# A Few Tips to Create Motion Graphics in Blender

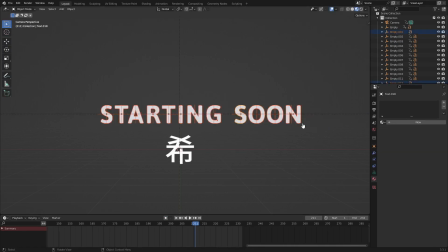Or I think it looks the best. is when you have everything as a simple simple straightforward color so like white or black or something
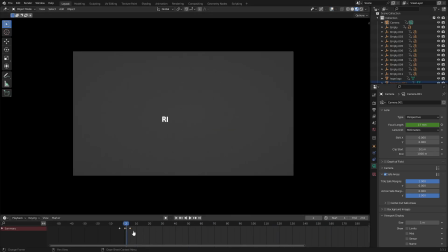like that and then you have one accent color so if you ever like if you're a realtor you'll know this because i know i have a lot of realtors
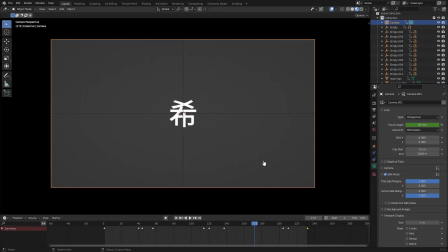that love my channel um accent walls are a big thing in houses so like you'll have one wall that's red or one wall that's blue
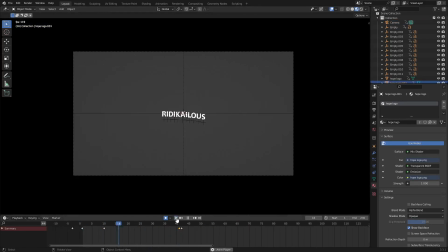or green or something like that and that's essentially what this is in art as well so i wanted to have something in the scene in this motion graphics set that was one color and that one color would stand out and it would be the accent to the motion graphics but I actually wound
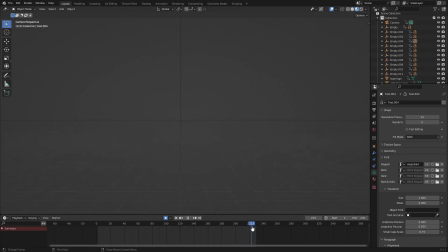up leaving everything leaving everything white and gray because it just looks really really
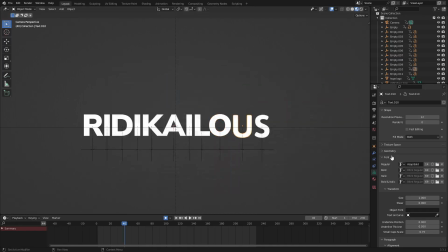sweet and the coolest thing in the bowl the easiest thing rather is that I
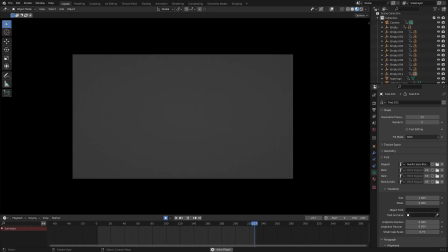knew this was going to be used for and because I knew what what it would be used for is going to be a lot of different colors and a lot of different things going on in the screen. I decided to leave everything the one color and then the rest of what's going on will be the accent color for the project. So like I said, keep in mind the colors.
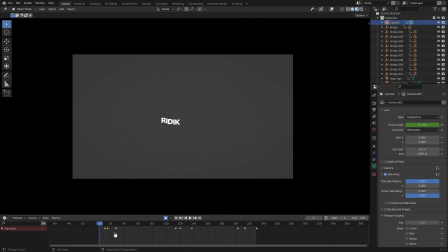Don't want to be too cluttered. Don't want to be too crazy with everything.
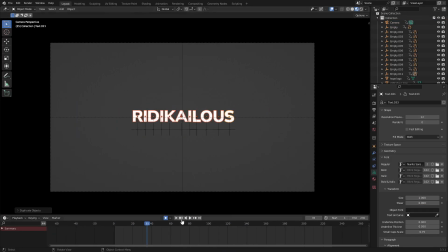And the other thing that I really wanted to mention while doing this, something that I found, moving the...
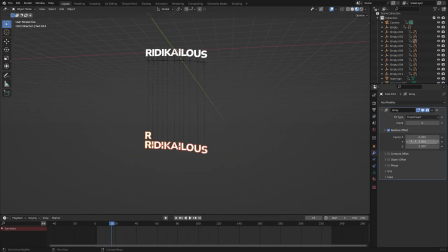It's going to be personal preference, mostly,
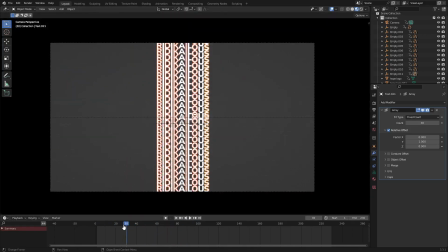but moving the camera as opposed to moving the objects in the scene, it's not necessarily the best idea.
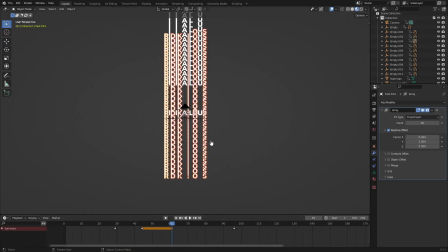So when you're doing motion graphics, a lot of the times you'll need to move the camera to get an effect that you might want.
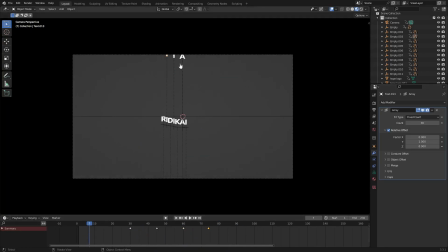But the issue with that is, specifically in Blender, I'm sure other programs might work this way as well.
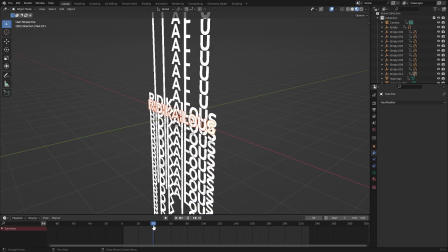But specifically in Blender, if you move the camera instead of an object, motion blur will not work.
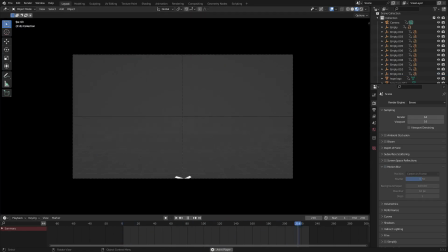So if you want motion blur, then that's going to be an issue, obviously.
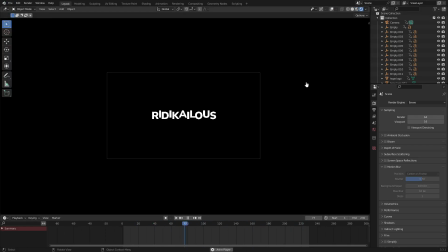For my specific scene today, I actually did not enable motion blur.
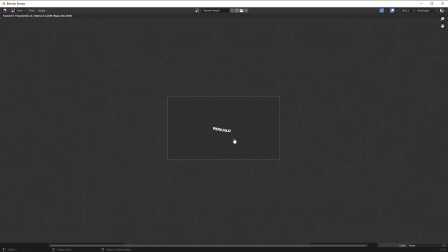But just something to keep an eye out for.
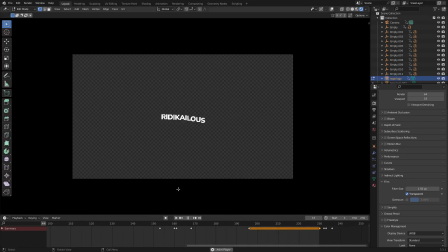If you're going to want motion blur, then you can't move the camera.
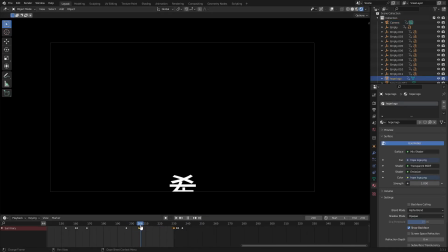Where you have to move the items in the scene. So that's something as well. And the last thing that I want to touch on.
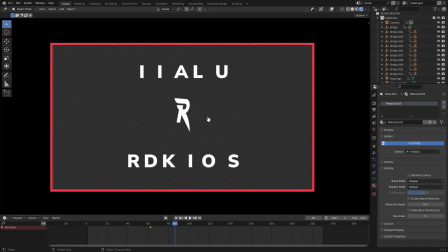Is you see here I'm doing this little border now. And it's kind of started getting a little too cute.
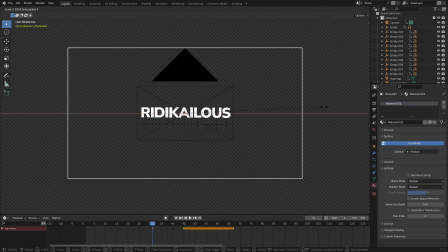Or whatever. I don't even know how to describe it. But it started getting a little too playful. With all the colors that was going on.
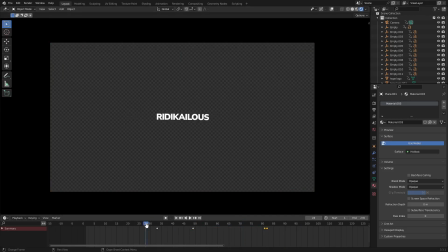If you can't really tell. Even like the smooth softer. Like more ambient colors. It just started looking a little playful.
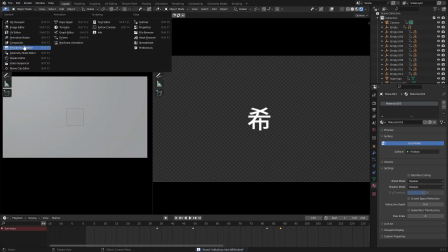And I didn't want it to look like that. So I wound up getting rid of it.
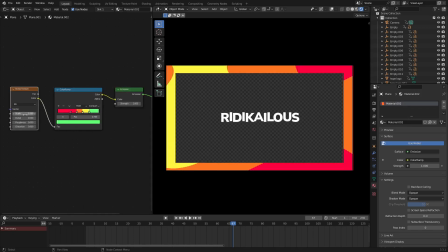But, one of the best and coolest things I feel like you can do with motion graphics is not only just, people think of motion graphics and the first thing they think of is, oh, I have to move things around, I have to do this motion or whatever else. One of the coolest things you can do is the use of animating materials or animating colors.
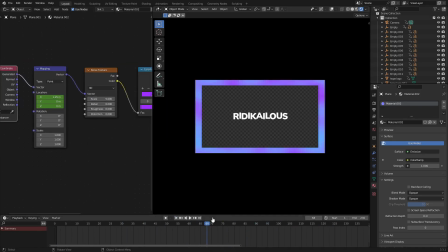So, that's what I did for this little scene here and you'll see in the end I'll play it a couple of times. but it's one of the coolest things to animate
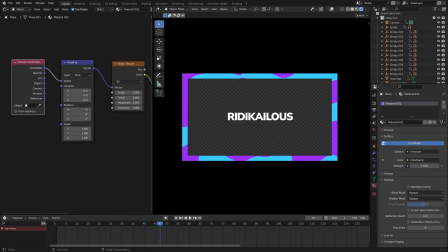color or a material in general you know what i mean so it that is a big big where once you like kind
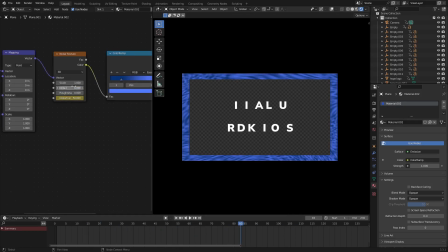of start getting into that and kind of start doing that and thinking about motion graphics in a color way instead of just a oh i can move this around kind of way
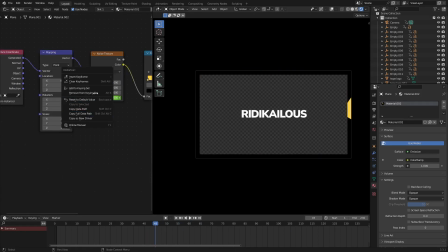things really start to change so this is the final uh little scene project thing that i was working on like i
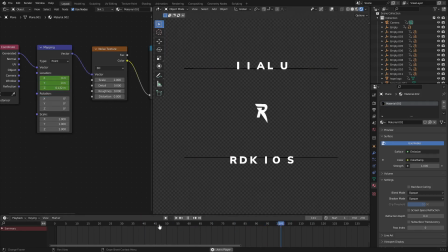said it took about an hour and an hour and a half like completely slowly working watching things doing other things on different monitors and whatnot
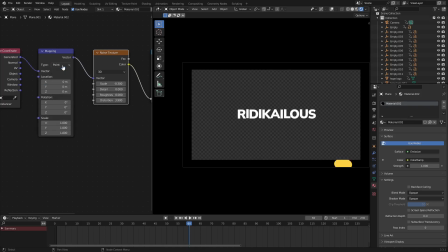but but yeah so this is uh i think it looks really good i like the way it came out it's of course 60 frames per second uh obviously
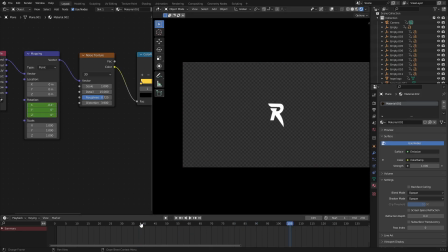i didn't say all the ins and out of this entire project like i said if you have any questions let me know down below we've done everything basically on the channel
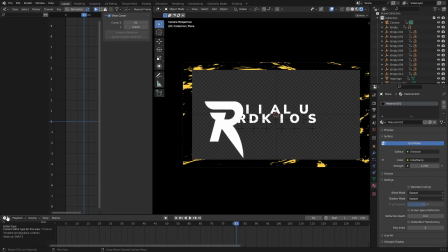before separately in different videos but um but yeah one of the biggest things is if you're doing motion graphics keep everything in
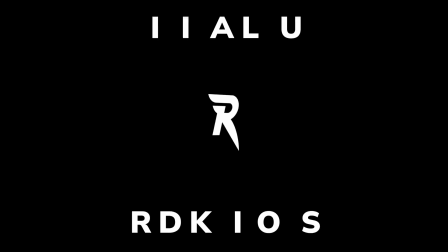60 frames per second or more because 30 or 24 or 25 or 29 or anything is going to be very choppy.